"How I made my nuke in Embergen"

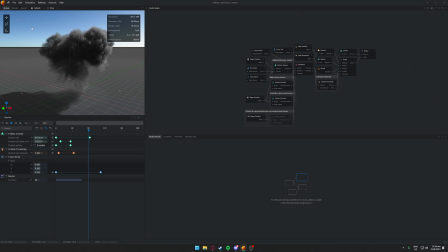[4:06]
You can sort of see the inspiration, albeit a lot of it is significantly changed.
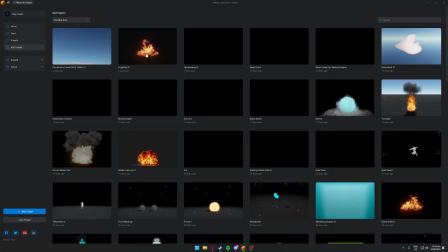[4:12]
Let me go back to my project, Oppenheimer 2.
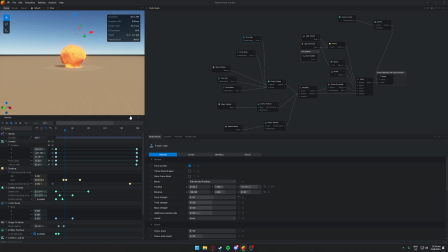[4:16]
Um, so with that in context, I have this line force is effectively, once it gets to a specific point, or not really to a specific point, but this is like a little bit of wind.
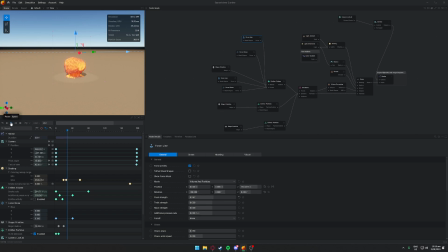[4:31]
It's not really noticeable, but it's like subtle enough to still exist. So it does push it a little bit, all that extra wafting stuff to the side, and that just gives it a little bit of extra movement to it. I also have a noise, which is just overall affecting it.
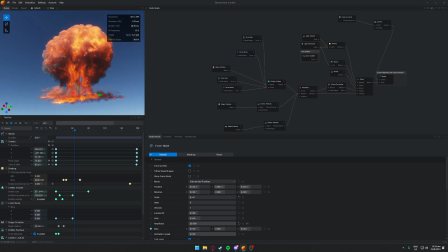[4:48]
That's just going to give it a bit more depth to the explosion and to the smoke itself of the sim. Getting started, I have a
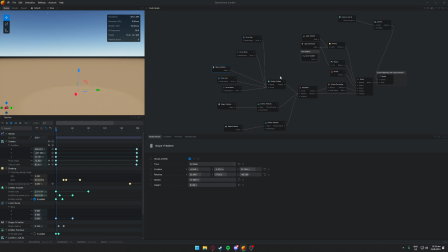[5:01]
don't know if we're going to be able to see this. Shape activity, show emitter. There we go, so it is going to show. I have a bit of a weird angled cylinder here.
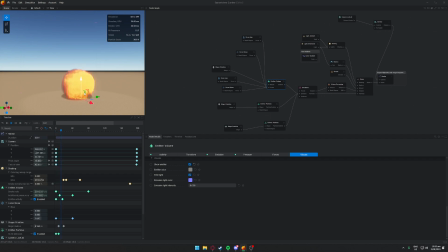[5:13]
This is just to, it effectively pushes the explosion into the ground, which is sort of giving it a nicer effect in that regard.
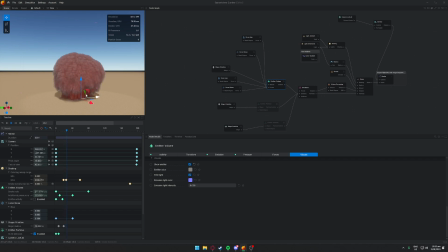[5:26]
It also keeps it a little bit off. That gave the best effect, and it is similar to that original one. That gives it that quite nice effect. This is, so bear in mind, this is made up of 3 parts.
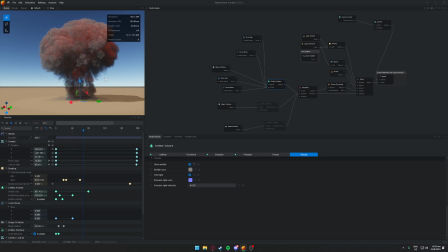[5:40]
The majority of the stuff is actually happening in this part, so you can mostly get the same effect here. I do have the extra, sorry if you guys can hear the wind, it's apparently very windy. I also have this, which is getting a bit of the explosion that adds a heap of just extra.
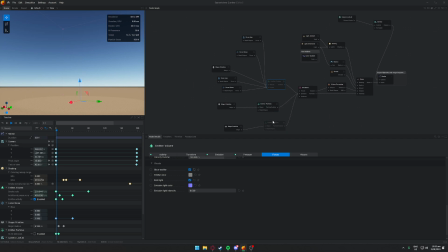[5:59]
That's where you get the crazy amount of you know, colors and flames and stuff in the simulation. Then this, I wasn't particularly happy with the I guess the little wave at the bottom, so that just gives it a little bit of depth to the bottom.
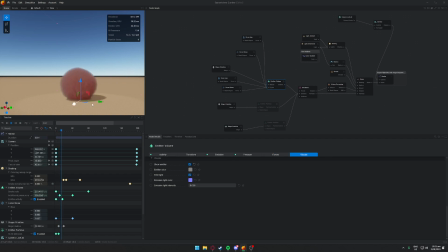[6:19]
As I mean, it looks nice, but there's not much happening at the bottom here, so I just wanted to give it a little bit extra. And what this will do is this sort of pushes. I have it offset, but it helps push some of the extra bottom
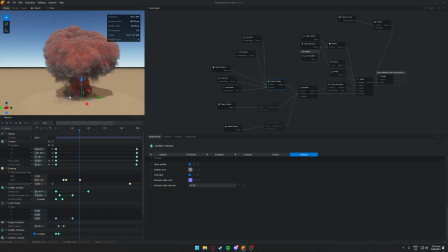[6:40]
wafts of smoke. So, and you can sort of see these little trails still here, and that's just the smoke from here is just lasting a very long time because I have longer trails.
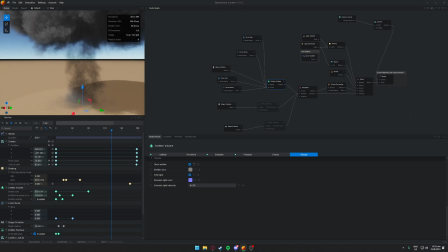[6:53]
So it just gives it a bit more depth to the explosion, I find. Oop. If I turn it back on.
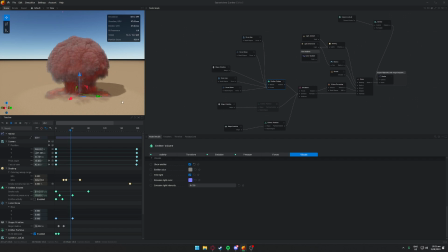[7:03]
There we go, you can sort of see it as it wafts out. That's quite noticeable difference. It just helps distribute it a bit better, I find. Because you can, here's the thing, I wouldn't try forcing everything onto one emitter.
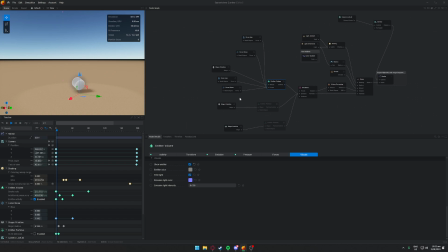[7:19]
There's no reason you should force everything onto the one emitter. So if you can, just separate into multiple different things, and you know, see if you can get that feel. 1 second, I'm just gonna quickly doing something. So next off we have a massive force pushing it upwards,
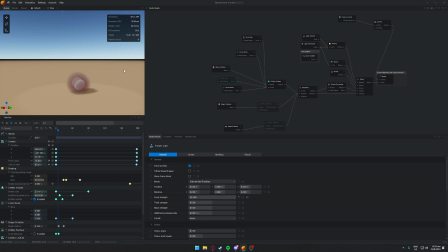[7:38]
and that's where you're gonna get a lot of the you know, that's gonna help it rise. Because you need, oh, that looks pretty cool. You know, you can add a heap of buoyancy and stuff like that, but then it's gonna make it all feel a lot faster.
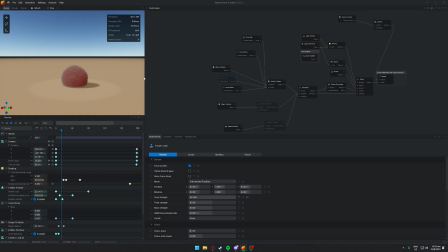[7:54]
I want it to feel big, I want it to feel slow, but I still want it to go upwards. You can play around with the buoyancy, and I did try play around with the buoyancy, but it makes it all feel quite fast. That's just the way the buoyancy is.
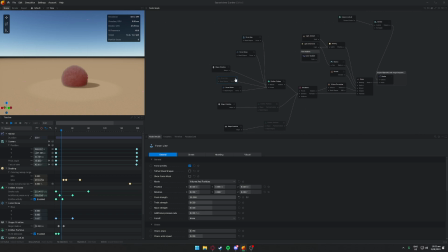[8:08]
So by having you know, a force, it just helps distribute that smoke a bit better.
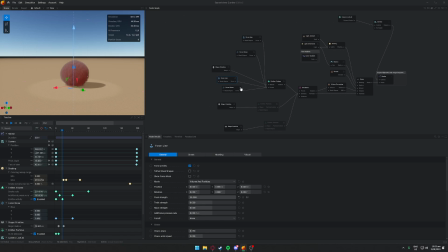[8:15]
I also have a noise. This just, you know, adds a bit more depth, so it's less you know, it just gives it a bit more what do you call it? It helps shape it a bit better, I find.
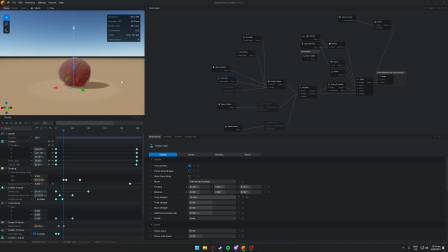[8:31]
I feel like the result, I don't know how noticeable it will be, but in here, but it does help shape it a bit more. When I have it turned on, for some reason it's not turning on whenever I want it to. Bit hard to notice.
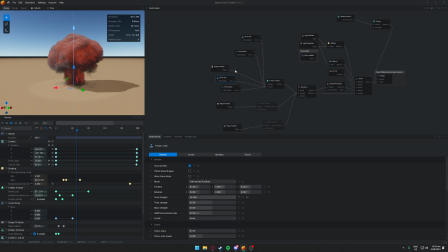[8:49]
Now bear in mind, because I was doing an upscaled version, you'll see a lot more, so there is a lot more to it. And like, there's a lot more, when you're upscaling it to that point that I was, you just want to bring out as much as you can with the sim.
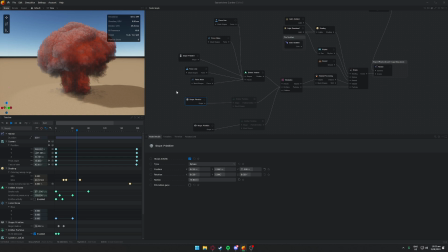[9:07]
And you just want to have all these like micro portions of difference that gives it that overall nicer feel. If it all feels very samey, then it's gonna feel very CG. Yeah, I mean, it looks very CG in my opinion, but I did the best I could.
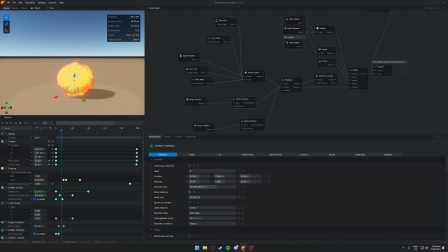[9:26]
And anyway, so these particles help push everything up, and that's what gives it that feel. These particles at the bottom, and that's what gives it all this flaming look.
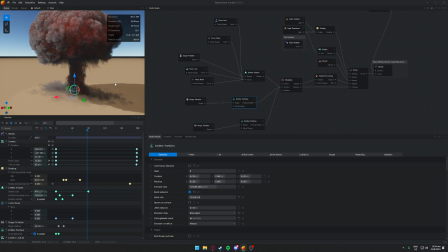[9:36]
That's what makes it look really nice. And I already stated what these were. So I think these, I was kind of playing around similar to what the other one was in that preset, the artillery 2. So it's just entangled particles. Effectively just shooting them upwards and injecting some smoke.
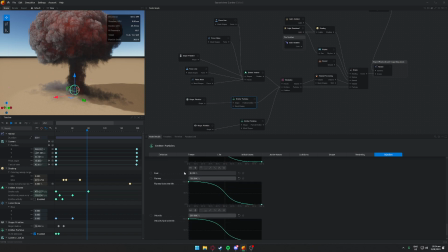[9:55]
I heap of temperature, flames, and velocity, and that's just what helps push it all up as well. And this is pretty much the same with some slight discrepancies.
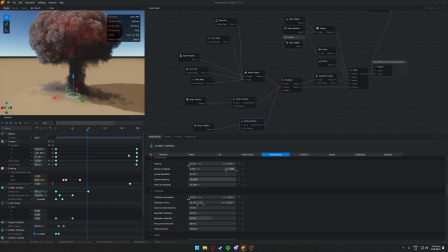[10:11]
Just to make it so it goes outwards instead of upwards. And going into the emitter, what do I have? So I keyframed quite a lot of it.
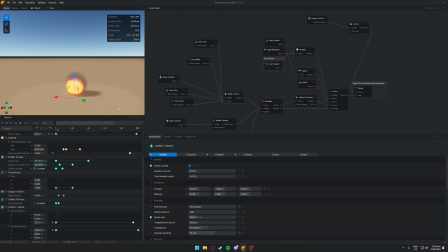[10:25]
I have the smoke rate going upwards, and that's just so that if we don't have this, I don't know if there's a good way. To turn it off. I don't think there is.
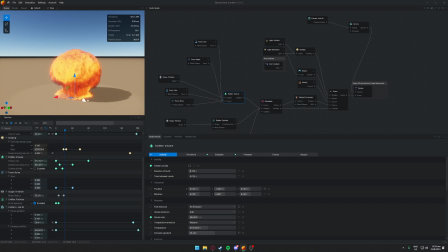[10:44]
But basically this just makes sure that it's a pretty consistent rate of smoke, and otherwise it's just going to be mainly this puff at the start, and you're not going to have this extra jet at the bottom.
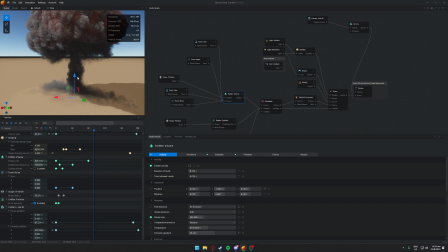[11:00]
That's what you really want to play with it quite a bit depending on your thing, but that and the additional rate is what gets it started.
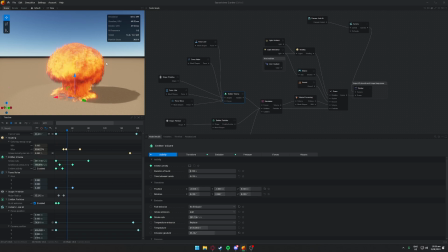[11:11]
That's how it has like such a massive part. So this effectively,
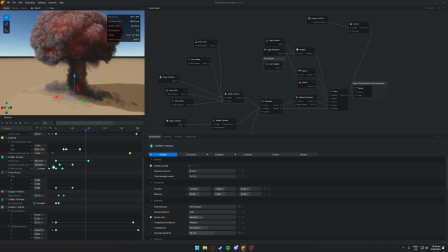[11:16]
the sim would look similar to just this part if you don't add the additional pressure rate and the smoke rate. That's just kind of what the sim would look like. What else did I change?
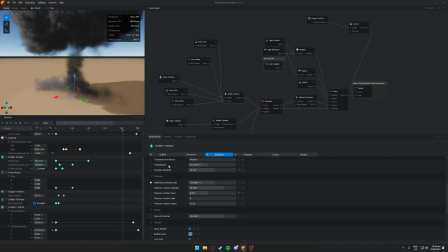[11:32]
Emission gradient, I'm going to explain how important that is later, but that's probably the biggest thing. You want to look at emission gradient. That's your biggest thing. Just playing around with these. There's not too much you need to do in that regard. Sorry if my computer's running bad.
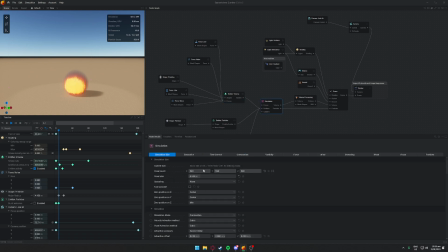[11:50]
It's just hard to run. Just having a massive voxel count just gives it so much depth to it as well. But that's kind of the same with everything. Bigger the explosion, the more voxels you want. Kills your PC. That's the biggest issue here. So just playing around with these.
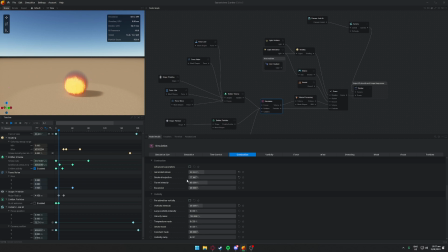[12:08]
You want a very slow dissipation with yours. Just making sure that it stays there for enough time. Now at the end I do cull the smoke just because I want it to have an end.